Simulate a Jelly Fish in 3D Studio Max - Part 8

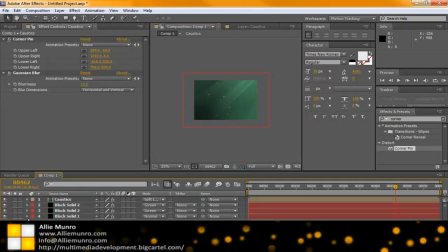0s
Right, so another thing I'm going to add to this look as well is a vignette just to kind of help sell the depth of the shot.
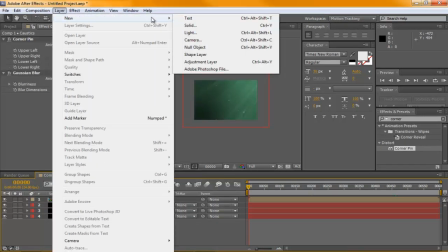10s
So effect, new solid. And I'm actually going to start naming my stuff at this point.
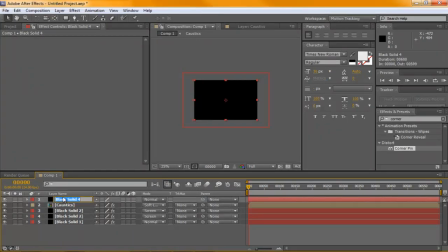17s
So this will be shadow. This is foreground particles.
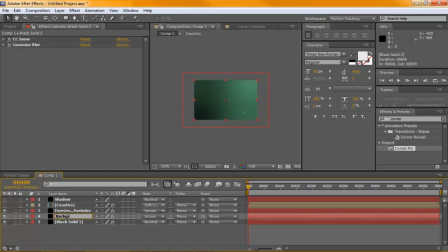And this is our background. Okay, so for this vignette here, just take our circle.
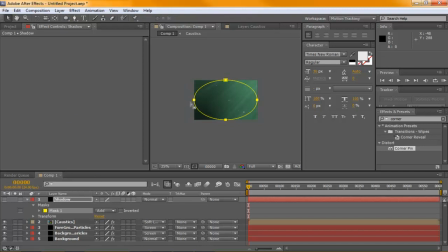51s
We can just double click on it if your shadow is selected. We can just play around with the mask here. Set this to subtract. On. We'll just play around with the feather on this.
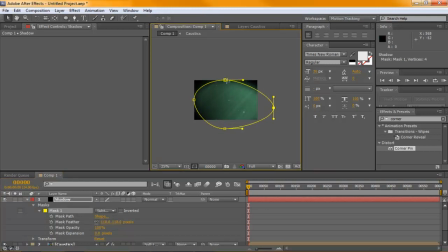68s
We'll have to move some of these points because it's just the bottom where I want the shadow to start appearing, maybe somewhere on this side here. So we'll just play with the expansions here. Move this way off. A feather.
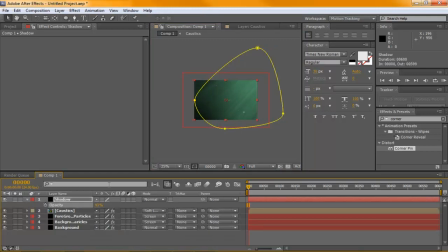86s
And the overall opacity. We don't want it to be completely dark, but just kind of get some more depth into our shot. So before and after, this sells it a little bit more. And also I'll be throwing in a fractal noise in the back here, just animate, just to show that there's some cloudy areas and kind of gives the water a bit more of a murky look.
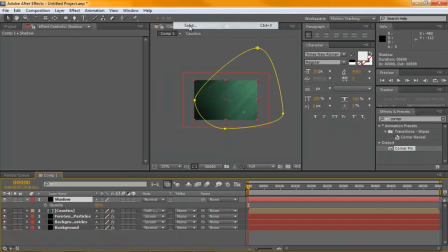106s
So make another solid.
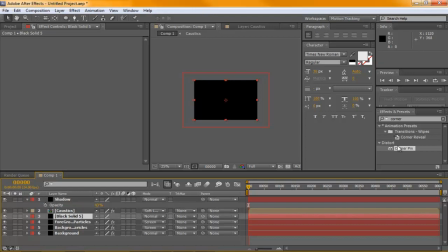111s
We'll put it underneath our caustics and those will just be a fractal.
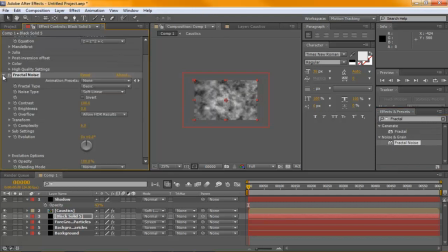Set up our fractal noise. We'll set this one to screen as well.
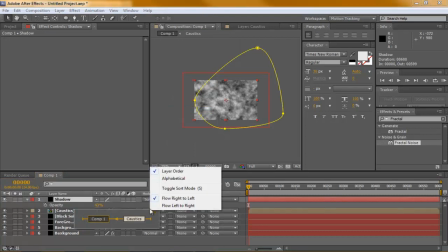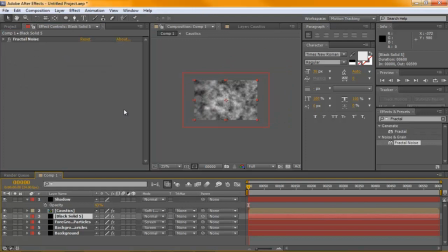Believe soft light might work, yeah. And then we'll just lower the opacity of this way down to like maybe 10%.
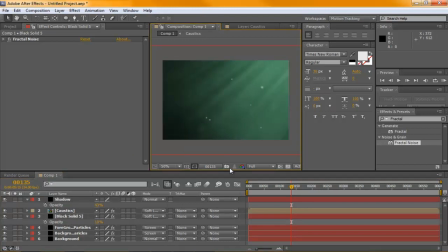155s
Now you may not be able to see the effect there. But it just breaks up all the color in the background, just so you have something going on, opposed to just a little bit of a green on it.
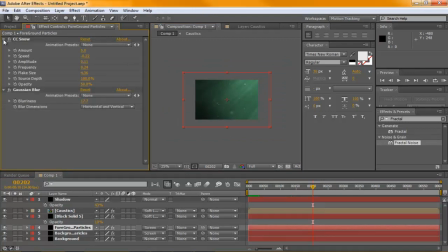168s
Okay, so at this point, we're ready to bring in our character here. So just clean this up here.
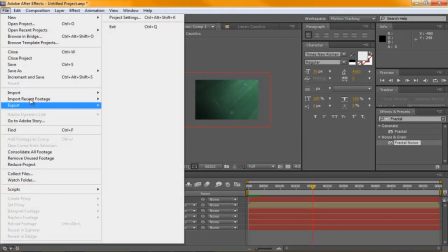177s
So in our project, File, Import Files.
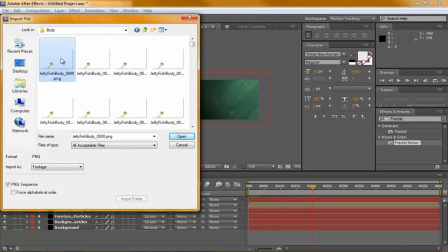181s
Okay, we'll grab our body, make sure it's set to PNG sequence.
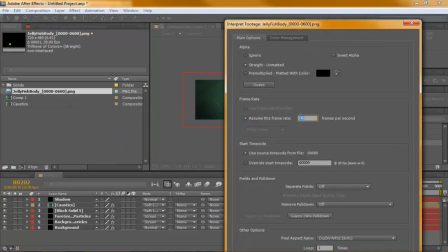186s
Now I'm just going to interpret my footage here. I can set this to 24 frames a second, pre-multiplied.
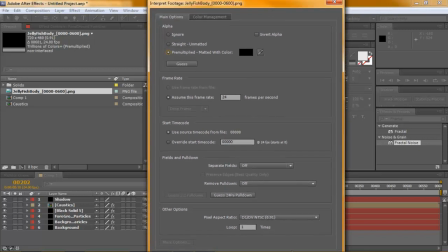195s
Can't seem to click OK here, it's just a little bit too far out of my reach. Just hit enter.
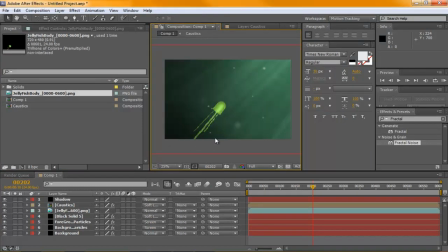203s
Okay, so here's our jellyfish. And we'll also need to bring in our tentacles. Set this to PNG sequence. And we'll also need to interpret that as well.
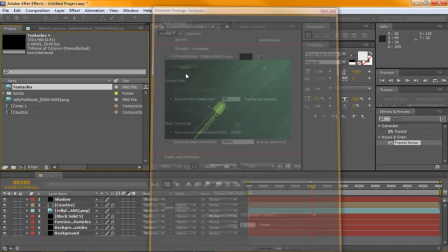220s
24 frames, pre-multiplied. And we'll drag our tentacles down.
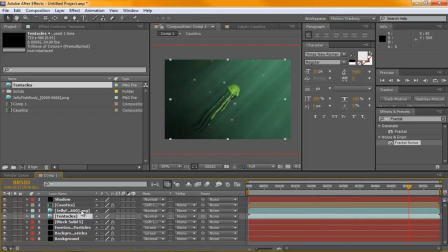227s
Okay, great. So, need to do a little bit of work on this. So, I'm going to turn off our tentacles for now. And we need to color correct our jellyfish here.
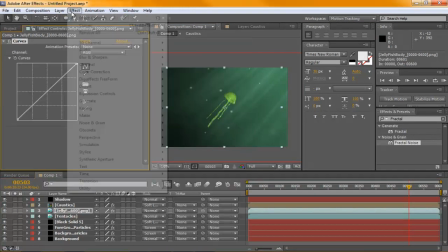235s
So, we're going to throw on a color correction curves, color correction levels.
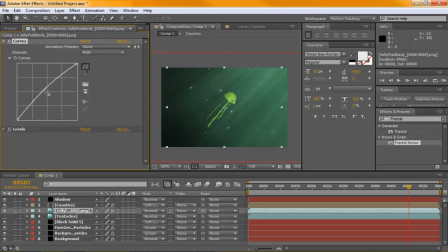245s
Just play with these two for a little bit here. So,